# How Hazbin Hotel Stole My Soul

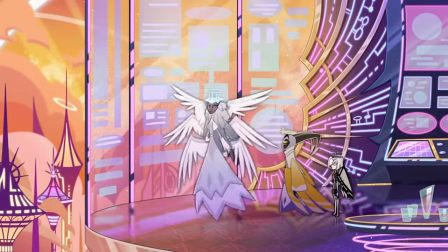247s
I'm not sure why you would be here in the first place then, but you know, pop off, sis. Before we begin, ciao!
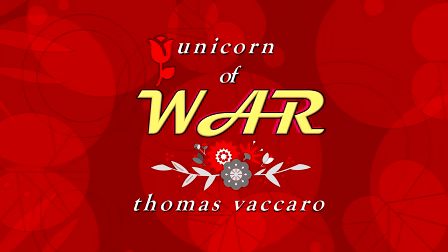252s
My name's Thomas, aka the Unicorn of War, and I am an author, writer, and YouTuber who makes video essays and reviews on whatever media I enjoy.
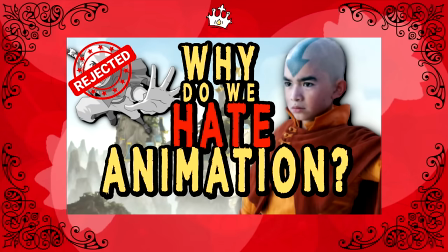261s
From Avatar, to Winx Club, to Fairytale and the Tales series,
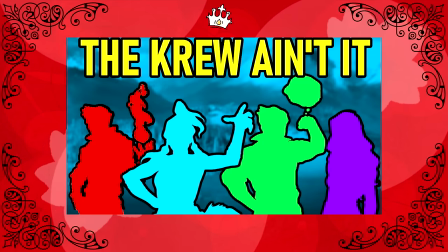265s
I try to share my personal takes on why certain elements of media resonate with me, and why others don't.
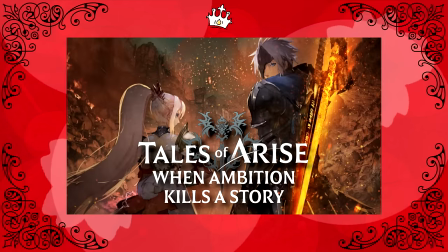271s
And I do my best to be subjective rather than objective these days. Because life's too short not to revel in your feelings.
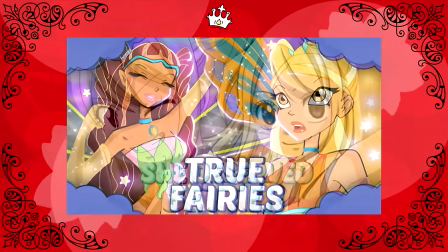278s
If any of that sounds interesting to you, then be sure to subscribe and ring that bell for notifications of new videos and community tab posts,
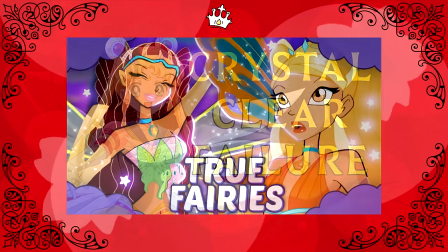286s
because YouTube hates creators.
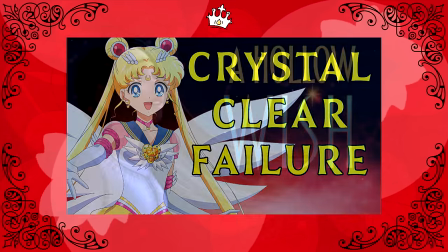288s
You can also pledge your support for myself and the channel over on Patreon for extra rewards, including early access videos and exclusive content.
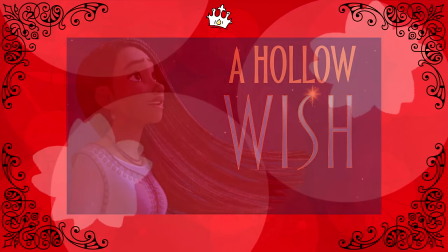296s
Now, without further ado, let the chaos commence.
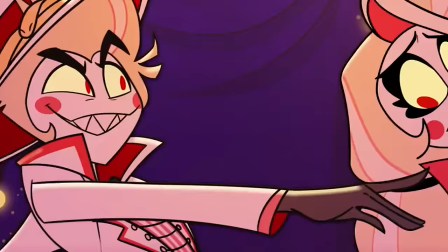304s
As with any medium, a great musical uses its songs to effectively entrance the audience.
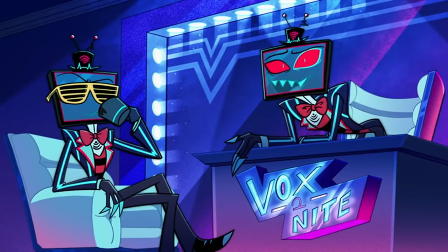310s
It's not just having songs for the sake of it. It's using music's ability to get stuck in your head and to captivate the viewer emotionally to help tell the story,
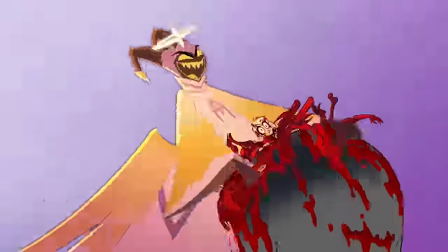319s
heightening emotional moments which advance the plot, and painting a portrait of a character's inner world at a pivotal or introspective moment.
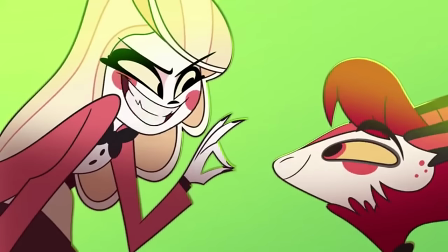327s
Not gonna lie though, I kinda forgot that Hasbeen was gonna be a musical. The songs in the pilot were… fine?
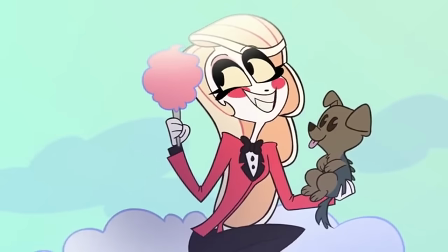335s
I completely forgot about the opening song used to try and introduce us to hell, mostly because while it's trying to emotionally resonate,
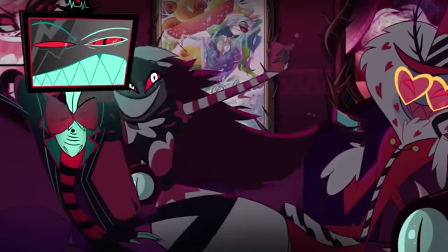343s
it doesn't do enough to get us invested in the story, or clearly convey enough to get us to understand what is exactly happening.
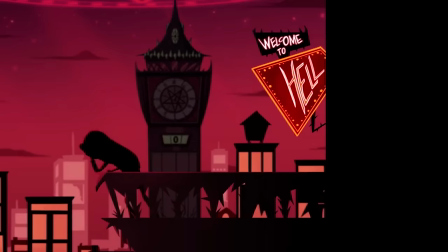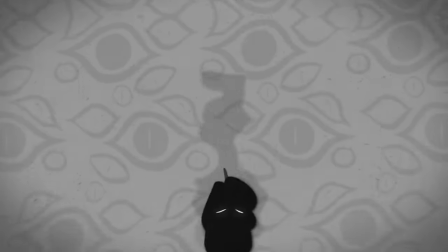359s
It just doesn't really work, at least for me.
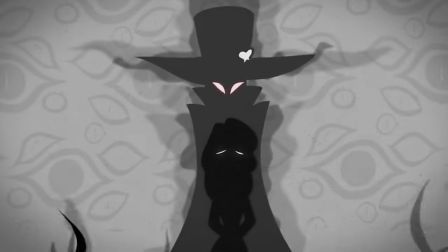362s
It tries to get you to care immediately, acting like you already do, without giving you enough to actually care about, or giving you a reason to care.
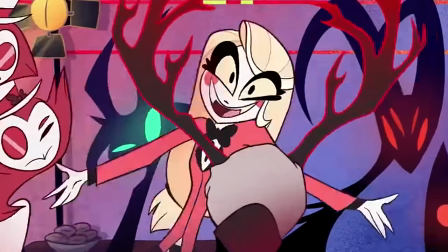370s
The main song, Inside Every Demon is a Rainbow, is the one that I remember more of, because it communicates Charlie's goal with the hotel.
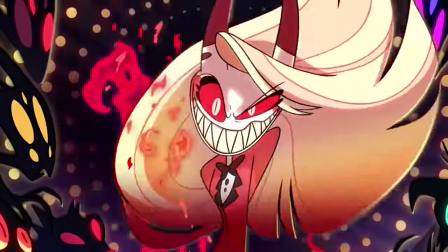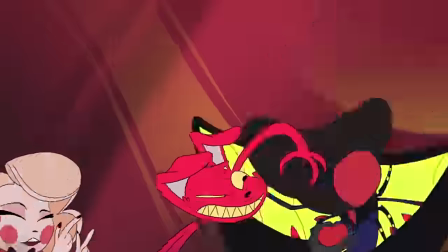384s
I remember even thinking it could work as a theme song with a bit of retooling.
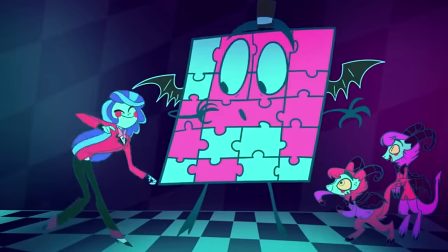388s
Ah, the way I miss theme songs and western animation that pitch you the show's concept through a bop.
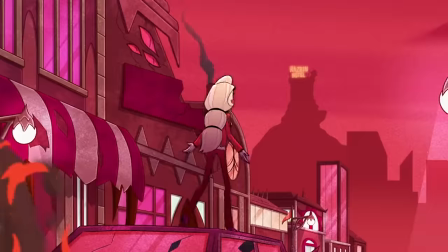393s
While the new series lacks a theme song, it certainly does not lack in engaging musical numbers.
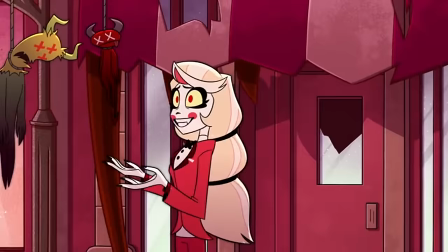399s
Right off the bat, you get an I Want song from Charlie as she skips through the streets of hell,
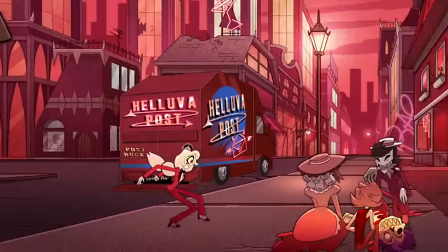404s
happily singing about redemption in dreams as the people around her scream in agony, insult her,
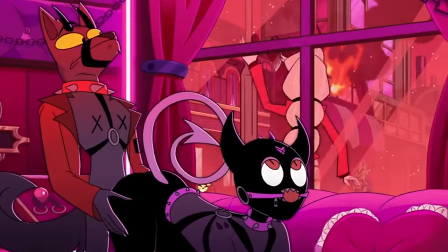411s
or just go about their own sinful business in plain view.
It's a happy day in hell.
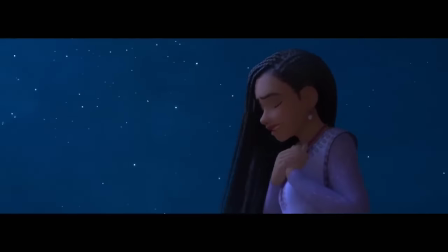417s Hi, mister. Go fuck yourself.
Especially with Disney being in the dumps lately, it is so nice to see a musical that fully embraces a Broadway approach,
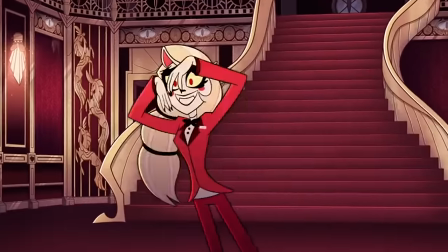426s
advancing the plot through its songs with bombastic, compelling numbers. Happy Day in Hell communicates Charlie's goal effectively and entertainingly.
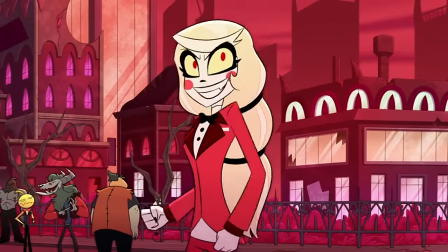434s
It does a wonderful job in endearing the audience to her innocence and earnestness, which is much needed considering the realm she's trying to help.
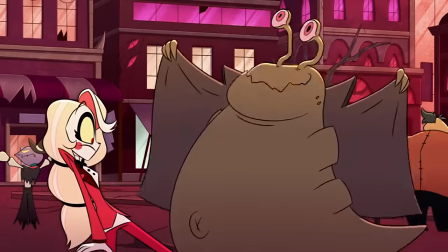442s To change their minds. And touch my parts. Uh, no thank you.
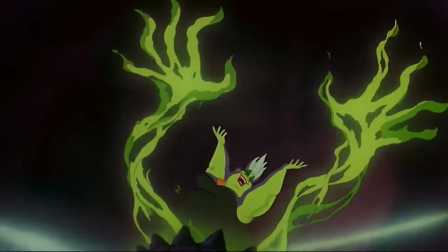447s
It reminds me so much of 90s Disney animated movies specifically, the Renaissance era.
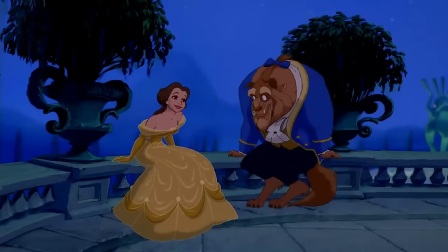452s
That was truly the golden era of Disney, especially in regards to its music. And no doubt the Broadway cast is definitely helping in that regard.
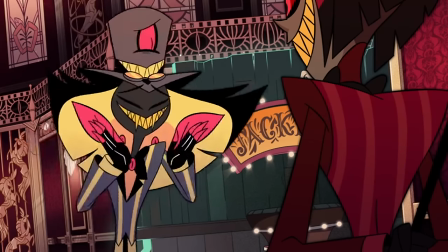460s
Admittedly, I don't know much about what went down when the cast was changed for full production, but, uh, please don't shoot me.
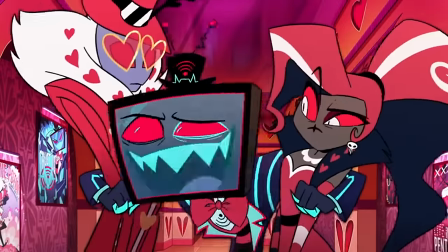467s
I love this new cast. Everyone fits their role perfectly. The songs can easily stand on their own, most of them being high-quality, certified bops.
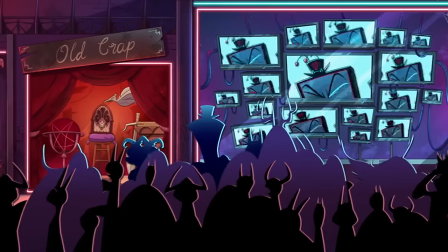474s
But equally, the songs embrace the fact that they are part of Has-Been's story, helping us to learn about the characters, their goals, and their dynamics with each other.
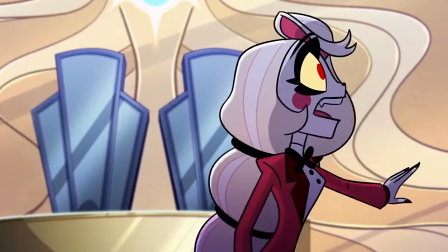482s
My favorite song of the show exemplifies this best, You Didn't Know.
We know when a soul arrives.
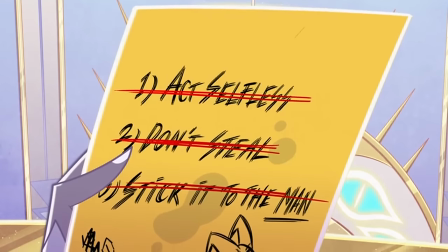489s We know when they pass divine judgment, it is our job to ensure these souls are safe. But she was right, Sarah.